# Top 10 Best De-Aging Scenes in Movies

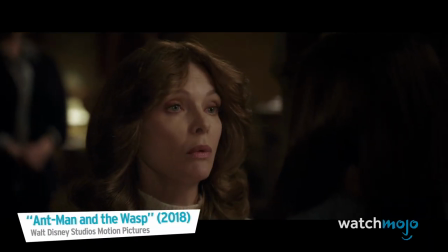(4:10) It's going to be so boring, I won't be able to keep my eyes.
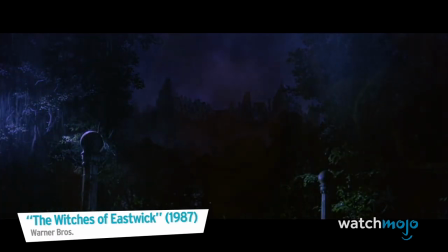(4:18)
While a relatively short sequence in the grand scheme of things,
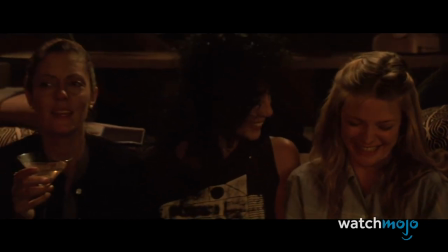(4:21)
the younger Janet looks eerily similar to a late 80s, early 90s era Pfeiffer, and the effect holds up even after a few close-ups.
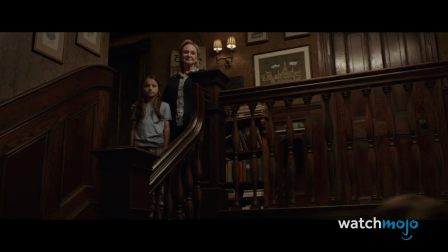(4:29)
Hayley Lovett served as Pfeiffer's body double, and, with a great deal of help from CGI, became a young wasp.
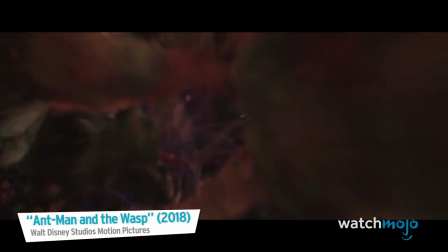(4:35) Knowing she'd be lost in the quantum realm.
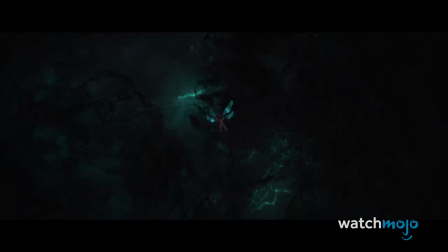(4:41) Alone, afraid, gone forever.
Number 5. Hugh Jackman, Logan.
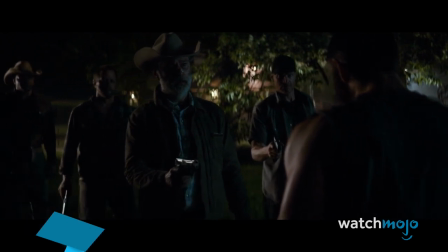(4:47) You're the best neighbor you are, pal. I'm the law out here.
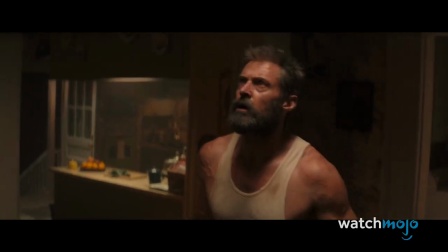(4:52)
Since Logan sought to deliver a more grounded superhero flick, if handled poorly, Wolverine's more youthful clone could have broken the film's sense of realism.
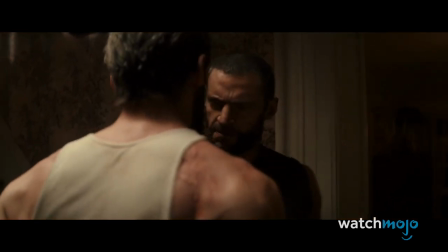(5:00)
Imagine Engine created a digi-double for Logan that was used throughout the movie, including the X-24 scenes.
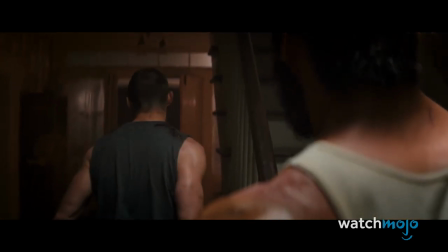(5:07)
The special effects standout moment is probably X-24's full introduction, as Logan and the clone have a face-off that directly compares the real deal with the de-aged version.
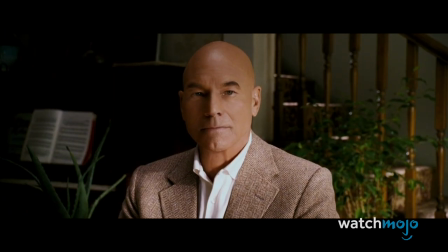(5:16)
Logan went a long way in showing how far de-aging has come since the days of X-Men The Last Stand.
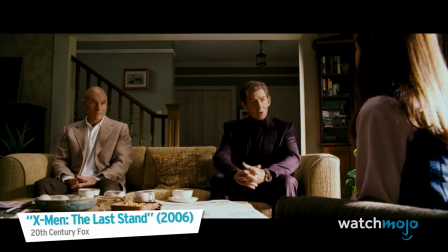(5:22) Did you think you were the only one of your kind, young lady? We're mutants, Gene.
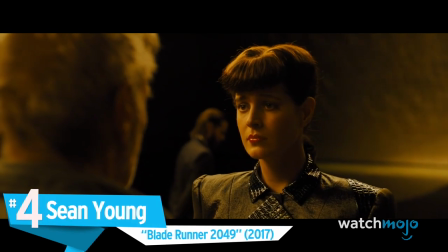(5:27) We're like you.
Number 4. Sean Young, Blade Runner 2049.
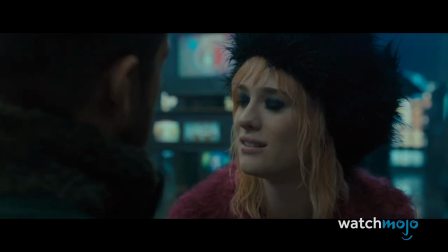(5:31)
Released 35 years after the original, Blade Runner 2049 features various familiar faces,
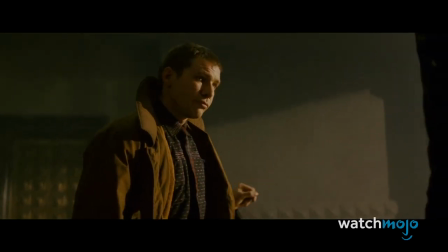(5:37)
although none is as surprising as Sean Young's forever young Rachel.
Have you ever retired a human by mistake?
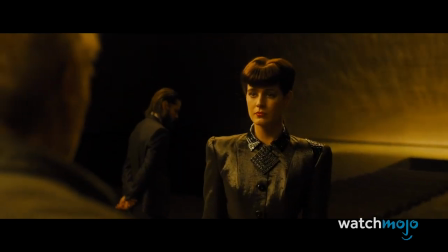(5:46) But in your position, that is a risk.
While the scene is rather short, Deckard's forced reunion with a clone of Rachel required months upon months of work to put together.
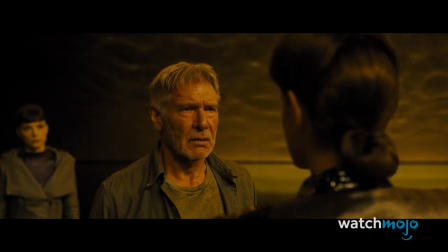(5:55)
The effort paid off, creating one of Blade Runner 2049's most emotionally effective and visually impressive scenes.
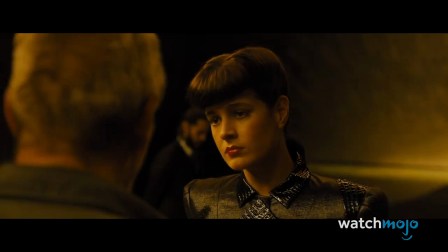(6:01)
Rachel looks almost exactly as she did in the original Blade Runner, particularly when the character is first revealed to a stunned Deckard.
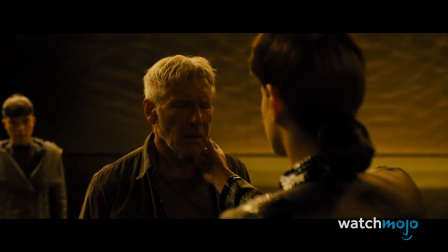(6:08)
Any inconsistencies also complement Rachel's arc in the sequel, as the clone is just a shadow of the original version.
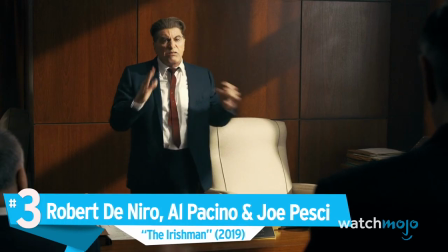(6:15) Don't you love me?
Number 3. Robert De Niro, Al Pacino, and Joe Pesci, The Irishman.
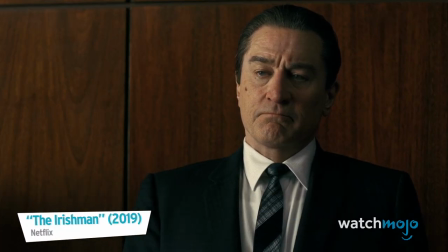(6:20) You don't know that they're hounding me? They're looking at everything I do, and you let this happen in public?
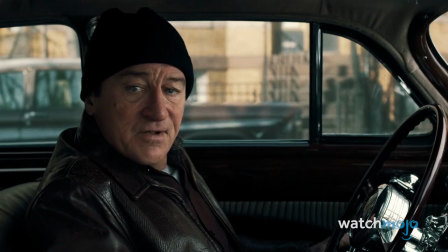(6:26)
Martin Scorsese's The Irishman took on the monumental task of de-aging its three main performers,
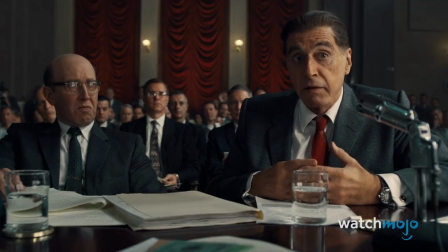(6:31)
Robert De Niro, Al Pacino, and Joe Pesci, while telling a story that spans decades.
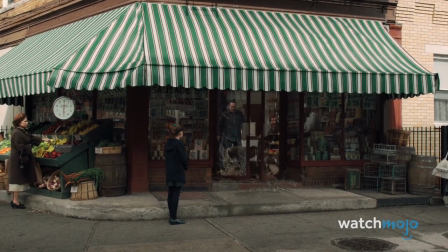(6:36)
Considering the film lasts more than three hours, unsurprisingly, certain scenes work better than others.
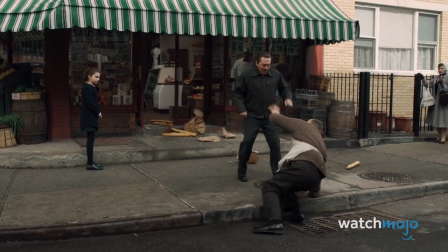(6:41) I'm sorry! No, no, please. No, no, Frank. Frank, please. Please. Please.
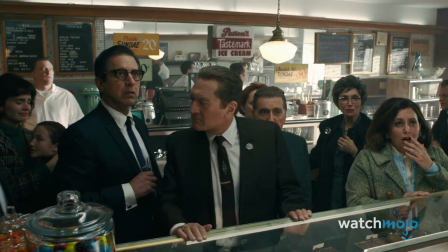(6:45)
Nevertheless, the de-aging is mostly unobtrusive, which is the goal of most special effects.
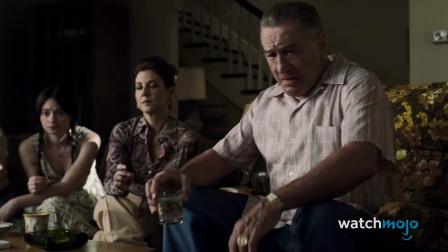(6:52)
While the Irishman couldn't make De Niro move like a gangster in his 30s,
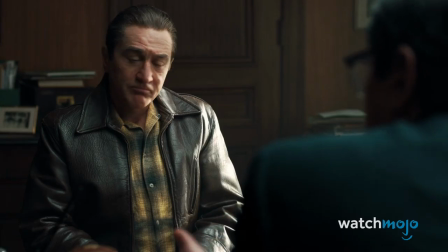(6:55)
the majority of the film consists of conversational and low-key scenes that were more accommodating for the de-aging process.
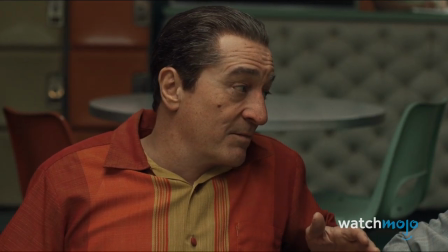(7:01) So the kids go back and forth with no problem. Keep your family close. Keep an eye on that.
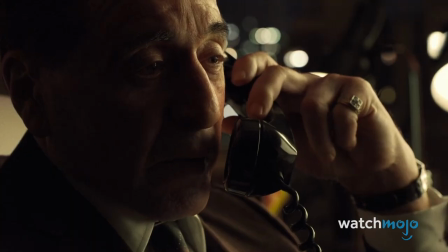(7:06) Anyway, I'm just telling you, you know.
The Irishman's effects took around two years to complete, and required the construction of a special camera.
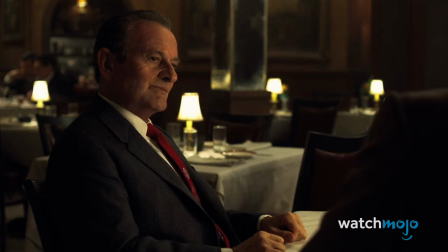(7:13) Our friend speaks very highly of you. Well, thank you. He's not an easy man to please.
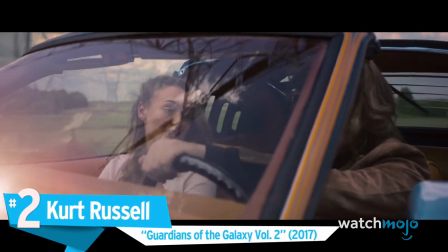(7:19) Well, I do my best.
Number 2. Kurt Russell, Guardians of the Galaxy Vol.
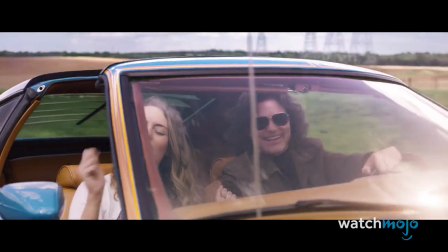(7:24)
2 Marvel has not shied away from de-aging actors, but few attempts worked as well as Kurt Russell's flashback in Guardians of the Galaxy Vol.
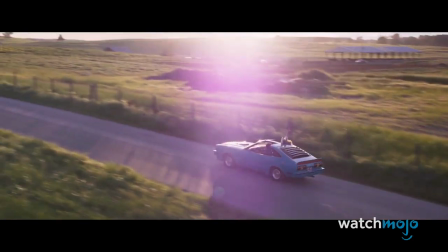(7:32)
2. During a sequence showing Ego's time on Earth with Star-Lord's mother, a 66-year-old Russell successfully shaves off around three decades,
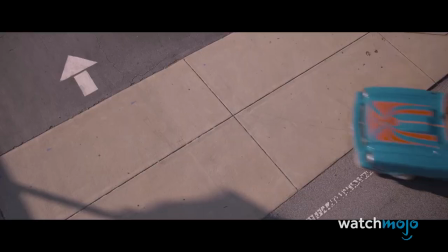(7:40)
A process that required a ton of makeup, a body double, and months of visual effects work.
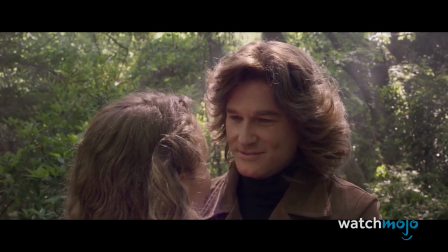(7:45) My heart is yours, Meredith Quill. I can't believe I fell in love with a spaceman.
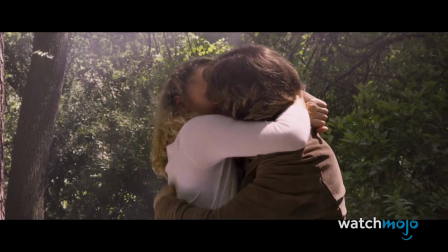(7:53)
From the way the scene is filmed to Russell's wig, nearly everything in this flashback comes together to ensure the de-aging effect is flawless.
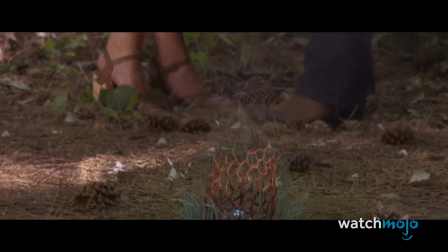(8:01)
Russell's natural charisma also goes a long way in making this scene convincing.
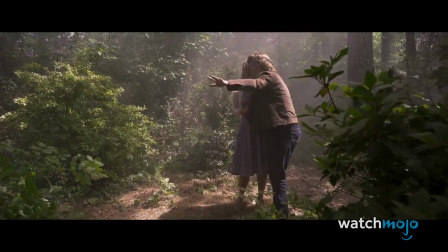(8:05) And soon, it'll be everywhere, all across the universe.
Before we continue, be sure to subscribe to our channel and ring the bell to get notified about our latest videos.